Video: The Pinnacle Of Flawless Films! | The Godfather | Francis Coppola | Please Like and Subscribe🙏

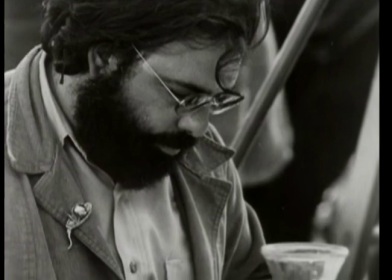(4:08)
I used to schlep this around in a big bag that I had and I would sometimes go to a cafe in particular in North Beach.
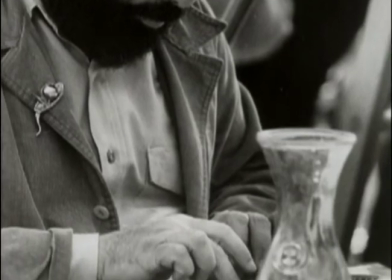(4:15)
I used to go to the old cafe Trieste and sit in a corner with my Olivetti typewriter and this book. And as I would go through the book for each division, and really I made up the divisions.
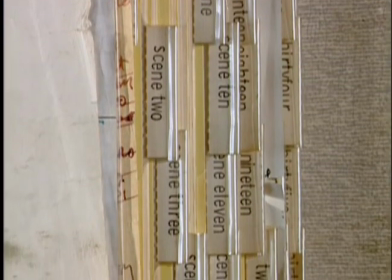(4:29)
I broke them down. I noticed here scene one, scene two, scene three, but they didn't exactly follow the chapters.
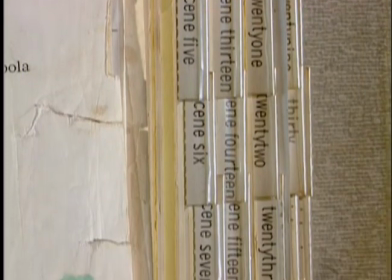(4:34)
It's sort of what I felt was scene one and where it ended. What was interesting is that by doing that, after I had gotten through the whole book,
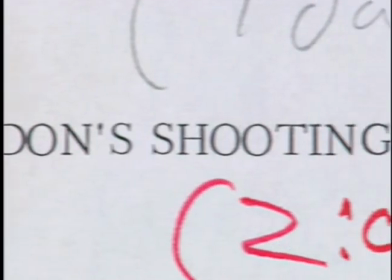(4:44)
I was able not only to have those first few notes that I had written in the book, but I had the big, wide margins that the prompt book pages gave me, so I could, in great detail, chart what I thought was happening.
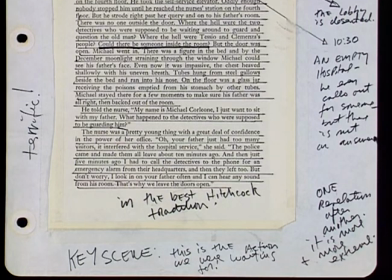(4:58)
This document was a kind of multi-layered road map for me to direct the film, and I remember when I did direct the film, although there was a script, obviously, I tended to take this around and work on The Godfather. Again, I had that kind of canvas bag where I could carry this, and I was more interested in really working from this because on one level it had the actual book rather than a screenplay, which would have left so much out. And so I was able to review not only Mario Puzo's original text,
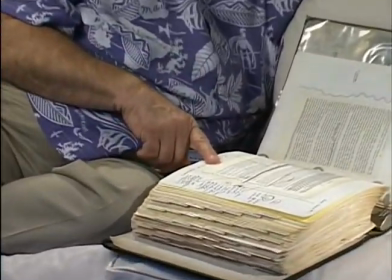(5:32)
but all my first notation as to what little signs,
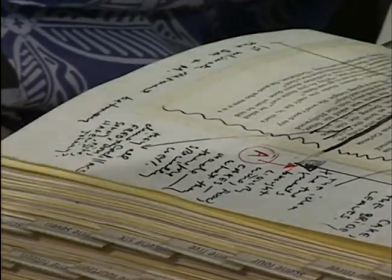(5:36)
as to what was important to me or what I felt was really going on in the book.
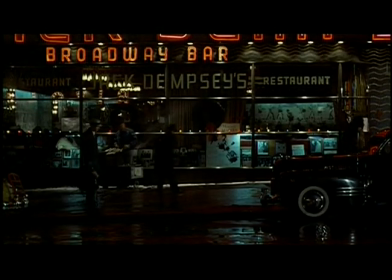Scene 26, Michael picked up by Soloso and the killing. Parenthesis, key scene. The core, to show the killing as terrifying and explicitly as possible, having taken the tension to an unbearable degree.
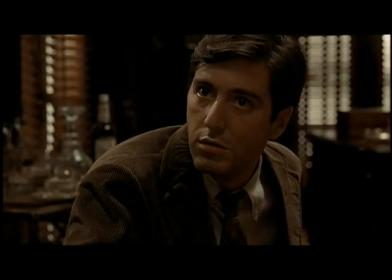(5:59)
To further define Michael's character in regards to his cool, totally calm execution of these men. pitfalls, rushing this would ruin it, otherwise the scene can't be ruined." That's good to know when you're just a poor little director sitting there and somebody says the scene cannot be ruined, so you know you've got something.
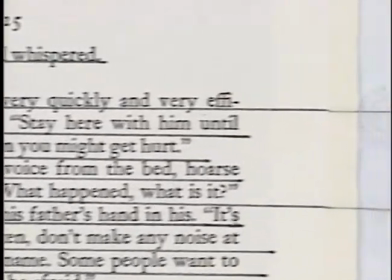(6:18)
As I was reading the book and making these notes and then putting them on the margins, obviously the more pens I was using and the more ruler lines and the more squiggly lines sort of implied the excitement of the book was higher and higher,
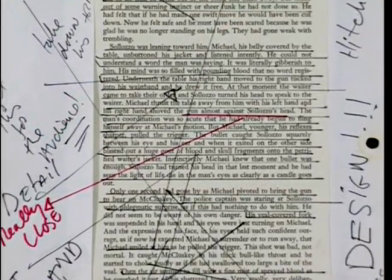(6:36)
so that the sheer amount of ink on the page would tell me later on this is one of the most important scenes.
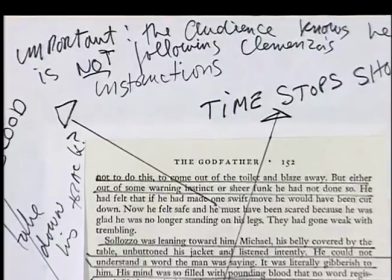(6:44)
Design this scene shot for shot. Important. The audience knows he is not following Clemenza's instructions.
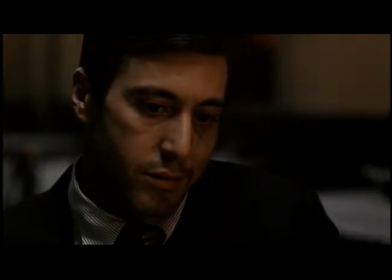(6:52)
Clemenza had told him specifically exactly what to do, and if you see that he wasn't doing it, it would be suspenseful.
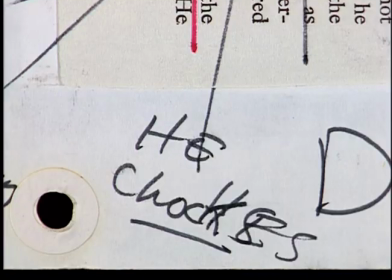(7:00)
Hitchcock, designed, he chokes, frozen time.
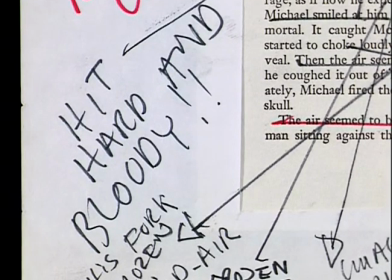(7:05)
Hit hard and bloody, his fork frozen midair, gun almost against Sollozzo's head, really close.
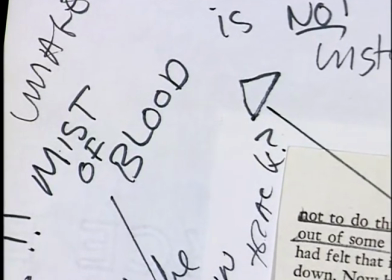(7:12)
Get this for the audience, mist of blood. We went to great length in that scene to put mists of blood in the air.
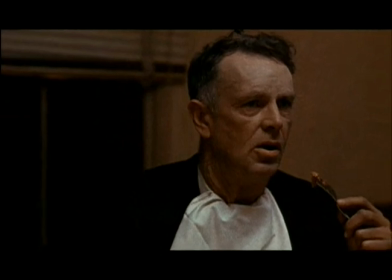(7:20)
McCluskey's fork frozen midair as he watches Sollozzo's brains fly through the air. his own choking, when shot in the throat. There's an asterisk. An asterisk in a book or a script for me means a super important part.
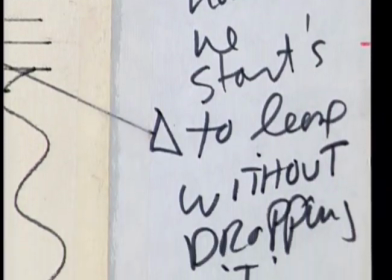(7:35)
The gun in his hand, he starts to leave without dropping it. That's what Clemenza had told him.
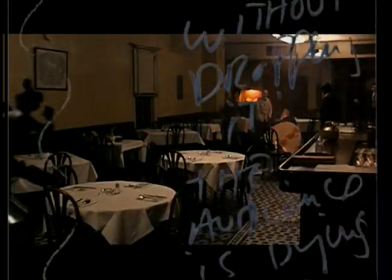(7:41)
He said, drop the gun immediately, and he's going, and he's not dropping the gun, so hopefully the audience is dying.
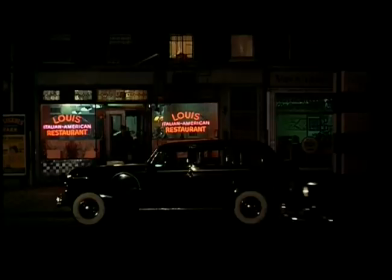(7:47)
Drop it, drop it, drop it. He jumps in the car and rolls away, all very easy, should be easy.
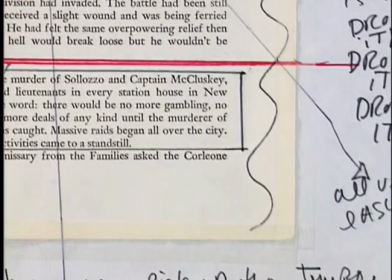(7:53)
Michael disappears. We don't see him. Now pick up the tempo. So I knew just from looking at all these colors and things in the book that this was going to be a very, very important scene. And indeed it was not only for the movie, but for Al Pacino,
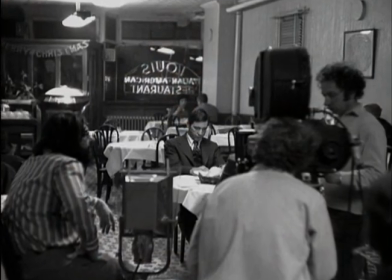(8:09)
because it was in that scene that the executives of Paramount Pictures first
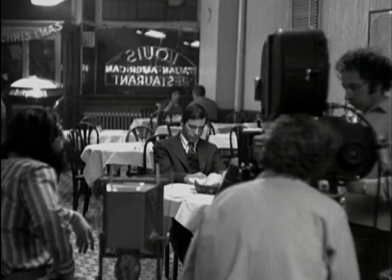(8:14)
caught a glimmer that maybe I had not been crazy in wanting to cast him.
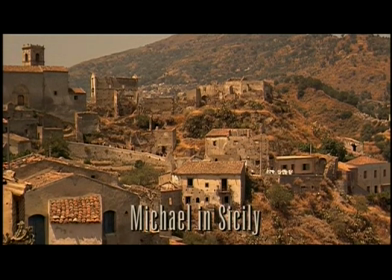(8:20)
I'm in the Sicilian section I see it says the core To show how Michael meets and falls in love with
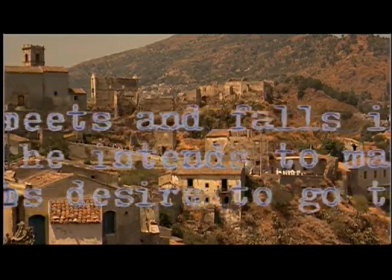(8:26)
Apollonia And demonstrate that he intends to marry her And indicate Fabrizio's desire to go to America
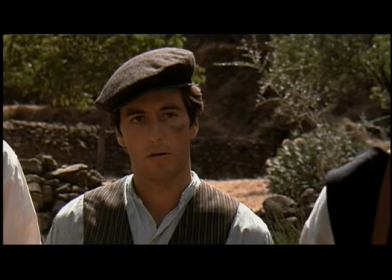(8:33)
Five, pitfalls If Apollonia doesn't make your heart stop just to look at her
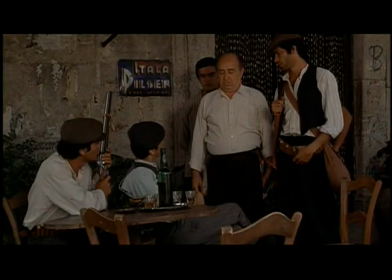(8:39)
If the coincidence that the innkeeper is the father of the girl they have just seen Seems contrived If it is funny,
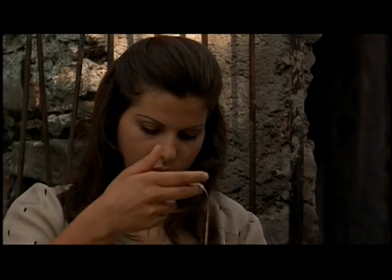(8:46)
it will not be If Michael's quick decision to marry her seems unlikely,
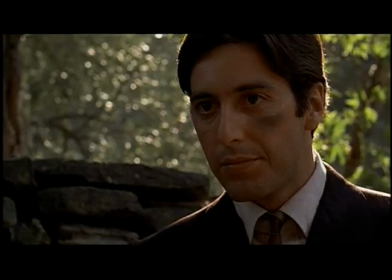(8:51)
if Michael, in a subtle way, does not have the quality of a don.
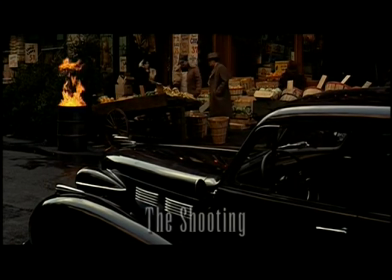(8:59)
On page 79 of the book, we have the actual shooting of the don. Whenever I felt there was a really important part of the book that was going to be in the movie,
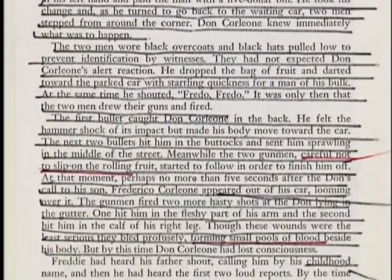(9:11)
I would sit there with my ruler and really underline. So this details the shooting.
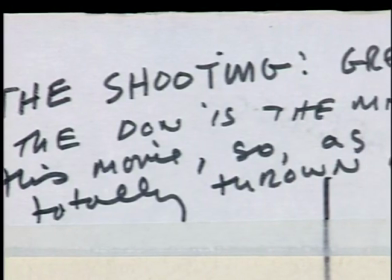(9:17)
My margin notes are the shooting, great detail. The Don is the main character of the movie.
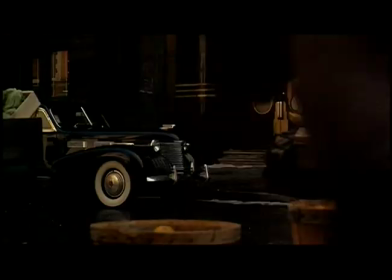(9:23)
So as in Psycho, we are totally thrown when he is shot. How would Hitchcock design this?
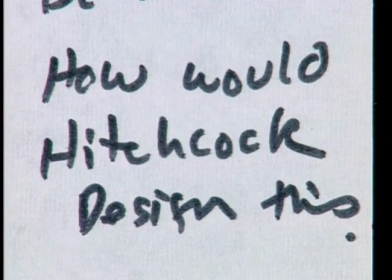(9:32)
Hitchcock was such a master about manipulating information for the audience, usually telling you things so that you were equipped to enjoy what you were seeing rather than withholding information he would give you.
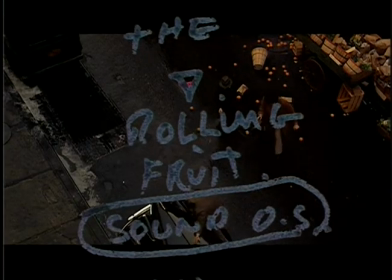(9:47)
information designed carefully the rolling fruit sound off stage an appearance of total confusion i had done this preparation before i wrote the script so i wrote the script from this but the script was really an unnecessary document i didn't even need a script because i could have made the movie just from this notebook